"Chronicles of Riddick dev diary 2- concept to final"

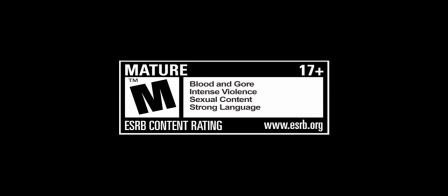Rated M for Mature.
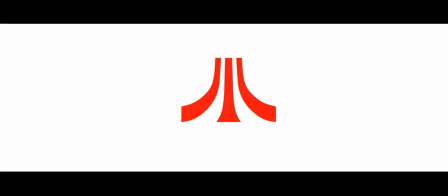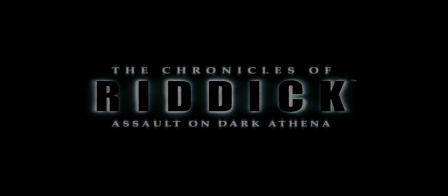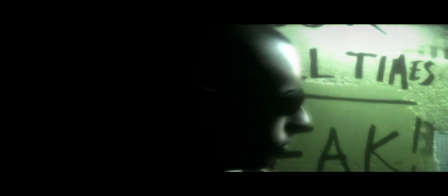The best way to escape a problem is to solve it.
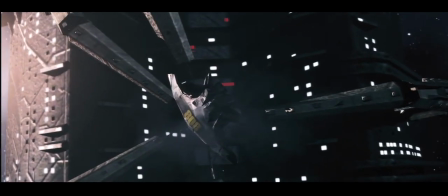The Riddick universe is close to the way we live right now. It's machinery, not energy effects and all these fancy things. It's none of the glam of space and the future. It's just the underbelly. We try to create a fresh blend That's part of our experience as artists ourselves, and part of it is the Riddick universe, and we try to build on that.
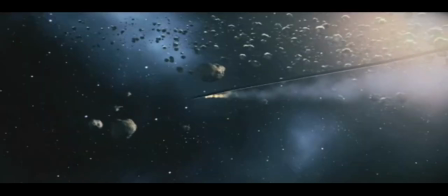We're all very dedicated to quality, so there are a lot of iterations and pretty much any asset you see in the game. The look of the Dark Athena started with the idea of being inside the belly of a deep sea creature.
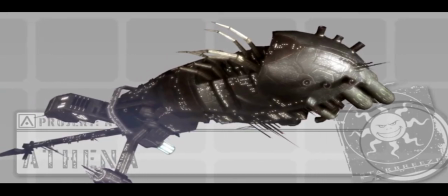We tried to create our textures and all our surroundings based on that, and tried to put that into as many elements of the game as possible, so you can see it in the armor of the characters that you encounter. The Nanomed health system that we have. Also the main antagonist, Rivas.
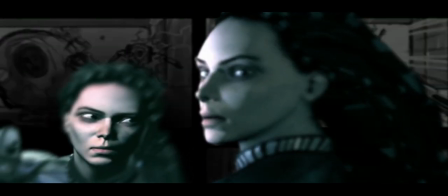We designed her to be as fierce and as believable as possible.
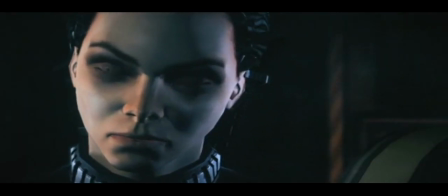Good man once, but not anymore.
It's all about the contrast between light and shadow.
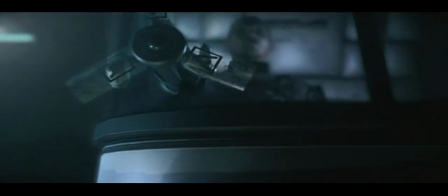Machine-like creatures versus human-like creatures. Everything plays off the idea that this should be a terrible place to be in and you want to get out. Reaching the next level of visual quality, it's always a million different factors and you have to improve on all of them.
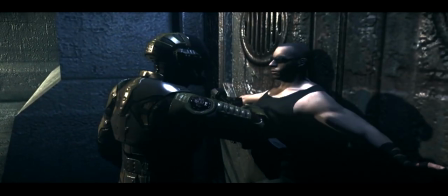For example, all the tools that we develop for cinematics and stuff are crossing over into gameplay and things like depth of field,
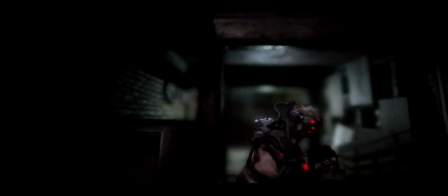not just having it but actually controlling it properly, adds a lot to making it look a bit more cinematic. There are a lot of layers of what's going on with color correction, with grain.
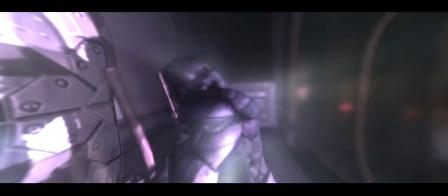We use Densilite and then we compensate that a little bit with glow and other things to smooth things but the end result is something that's very different from any of these parts.
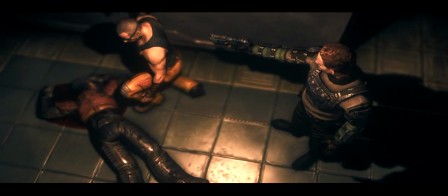How long have you been here?
We have a really strong cast. Vin Diesel, of course, Exhibit. Michelle Forbes is there.
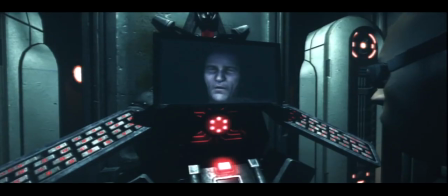We have Lance Henriksen.
Riddick, get in there, ASAP, and I'll lock the door for you.
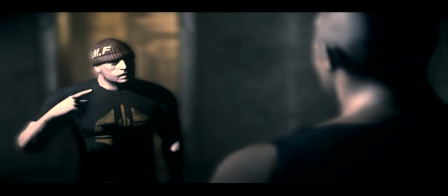Morgan Shepard, Ron Perlman.
You've got a hearing problem.
And we really feel that they bring something special to the game.
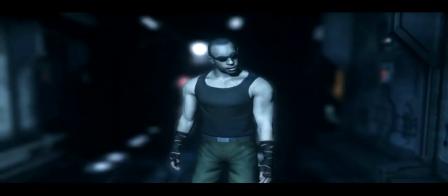So we've developed this method that we call vocab, which is the simultaneous capture of facial animation, body, and voice.
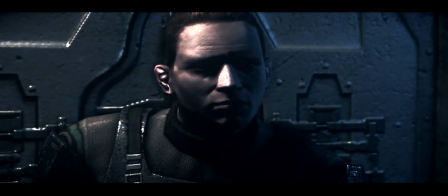You're in no position to negotiate.
It allows us to capture the whole performance. You'll have not only one of the most lifelike representations of a performance within a game, you'll also have the exact same performance that the actor delivered.
Talk to me.
This time, we've really taken it to the limit with both voice acting and the overall music.
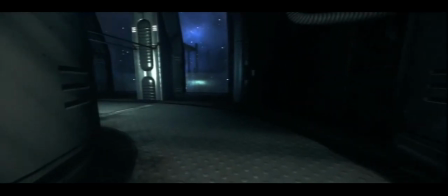Just walking around, listening to the inmates screaming, the soundscape really creates tension for the game. You can essentially just stand around listening to it and go like, whoa, this is a scary place.
The monsters.
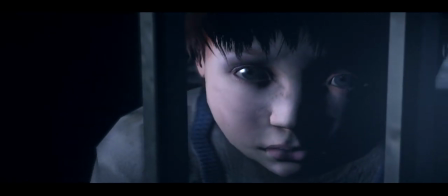You just start the game and listen to Vin Diesel's voiceover.
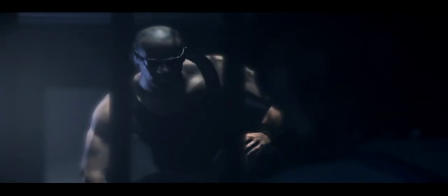Now the monsters have something to feel.
That is something really special, that voice.
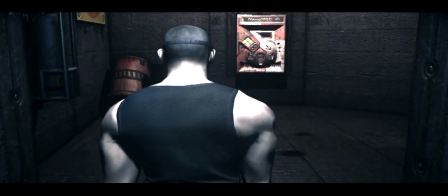And his narrative carries the whole first-person experience forward. You really know what you're gonna do.
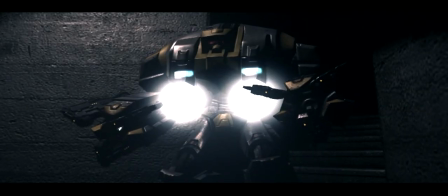You really are motivated. When his voice came in there, it felt like, yeah, this is it.
I'm either doing or I'm not.
When we release this game now, it's gonna be the by far most Polish game we ever made.
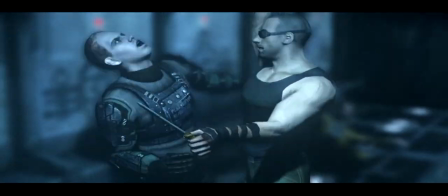Thank you.